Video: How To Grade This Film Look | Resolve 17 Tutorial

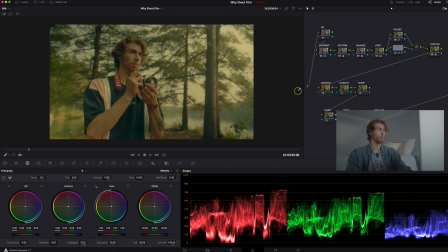(12:20)
So now, next I want to move over into this vignette tab, which I really like to use a vignette to pull the focus onto the subject, whether it's a product or whether it's an individual, an actor, talent, or myself. So to do that, I go over into this little radial mask section, that window section.
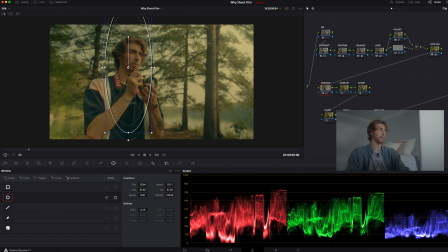(12:38)
I hit a nice little circle, and I'll drag that just to tighten up right around about my head and face range. And then I really want to feather that because you're really not getting any softness there. And I'm going to drag that out, usually to about, I really bring it to about 50 or so, and feather it from there.
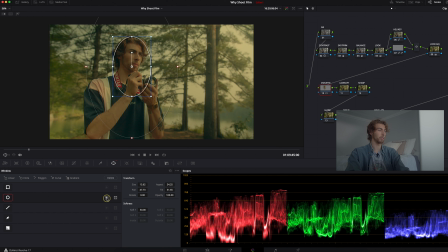(12:57)
And then last thing, you're going to hit this invert, just because you can see over here. And now you're selecting that outside, that outer vignette. Then I go over to my curves, and I take, usually it's like that 60% range.
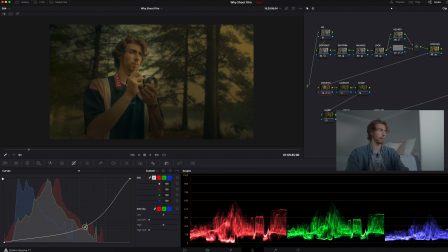(13:11)
And I just want to start dragging that down. Again, see what it does.
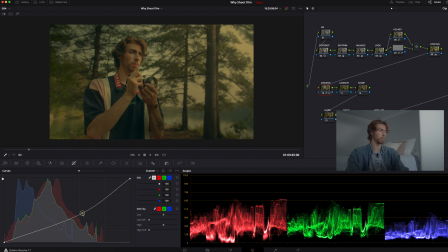(13:14)
Not that much, probably somewhere in this area, because that's starting to bring the focus on me quite a bit when the viewer looks at the image. So comparing between that and that, we're getting there, but I'm starting to think that I still look a little bit dark and lost in the shadow.
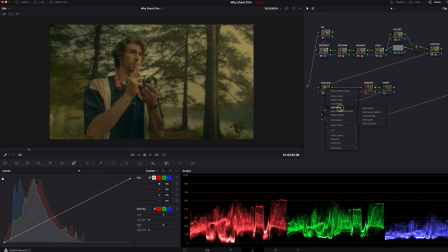(13:29)
So I'm going to squeeze these over here, make room, and I'm going to right click the vignette, and I'm adding a node, and I'm adding an outside node, which is adding, you can see there, whatever's not selected here is going to be selected here. So back into the curves, and this is doing the opposite.
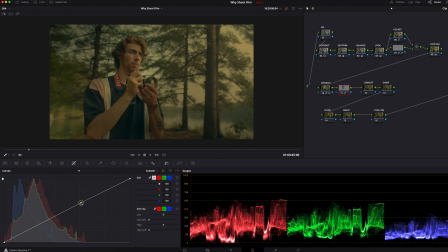(13:44)
I'm going to bring that up just to pull myself from that vignette circle just a little bit more. So I like this range right there. So now just without those two, you see a huge difference in where the focus is going and where the individual or where the viewer's eyes are going to meet the page.
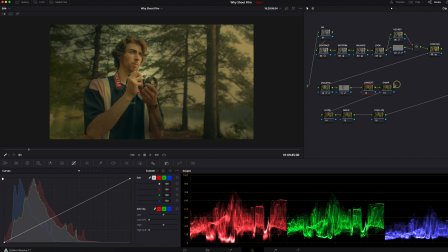(14:04)
So next we keep moving on here, and low soft,
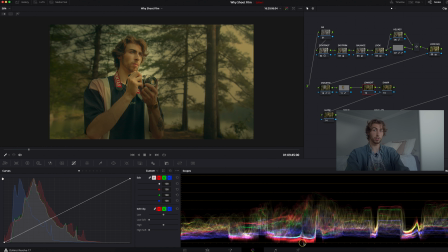(14:08)
I use this because looking at the waveform here, you can see that you're starting to clip some of your reds in the bottom of the waveform. So you can see that the low soft is going to take whatever's at the bottom of your waveform, and the more you take it, the higher it's going to go.
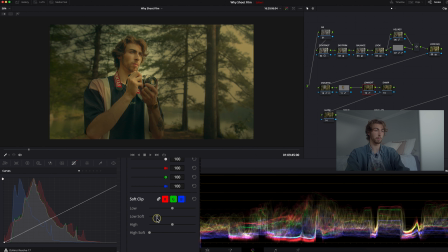(14:24)
So I usually do very subtle here just to make sure I'm not clipping somewhere right about there, and just giving a little bit of breathing room. You can't really notice a huge difference on this. I mean, if you look and exaggerate it, you can start to see where it's affected.
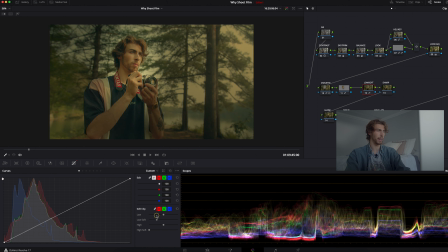(14:39)
But if you just do these subtle changes, you can see it a lot in my shadow area, my shirt, that might be clipping just a little bit. So I'm gonna keep it right there. And then to go ahead and sharpen the image, I go over here, because now we're on the sharpening node, and I bring it over here. in this blur tab, which doesn't make sense because you don't want to add blur,
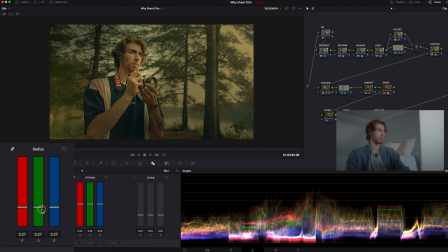(14:59)
but you go into your radius and again, seeing the extreme, you start to see that I'm over sharpened like crazy. So less is more here as well. And I'm gonna bring it to about 0.48, and you can really see it starts to,
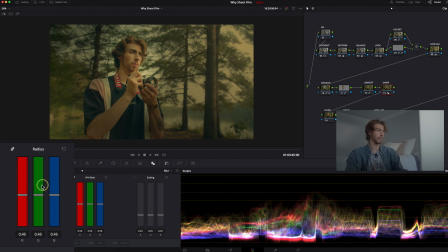(15:14)
in the waveform, you see that you start to get this grittiness the more you bring it in. So I'm gonna bring it to about 0.48 is where I like to sit. So we're getting there. This looks fantastic, especially from where we've come.
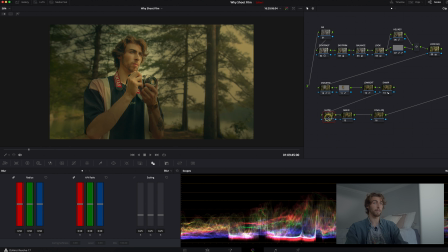(15:30)
But this, like I said before, these three or 2.5 are really gonna help develop the look, and glow is something that I love to use.
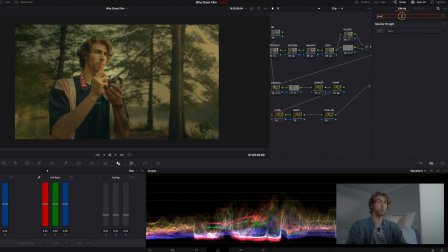(15:39)
So let's go ahead and type in this glow, and we're gonna drag that over here. So off the bat, it doesn't do anything, but we need to make some changes.
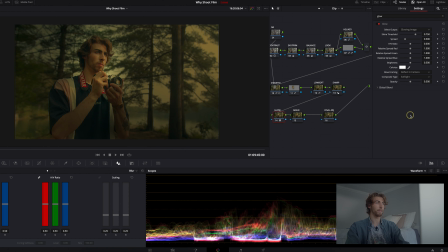(15:48)
So I go to this composite type and I always select soft light, and you're probably like, wow, that looks absolutely terrible. It's because you need to adjust this shine threshold, and that's gonna select whatever part of the exposure or whatever part of the waveform, and you can see it here as it creeps up,
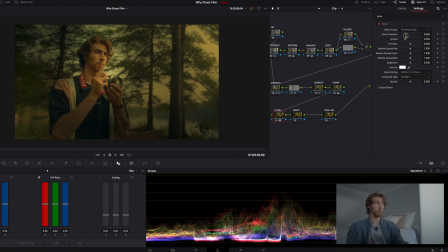(16:06)
what's going to be affected by this glow and get this halation going on here.
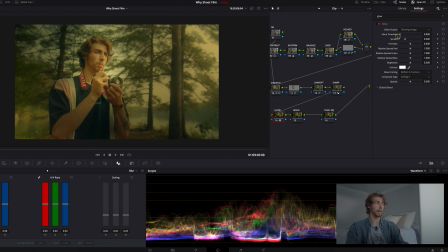(16:11)
So I'm gonna drag all the way back and then creep some in.
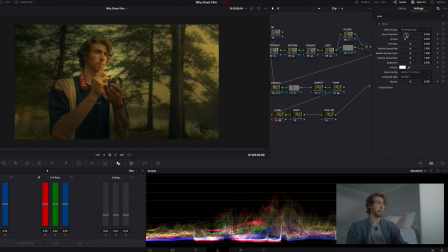(16:15)
And again, I really wanna grab only the sky and my face, and anything darker than that, I really kinda want to taper off. So let's keep it way about there.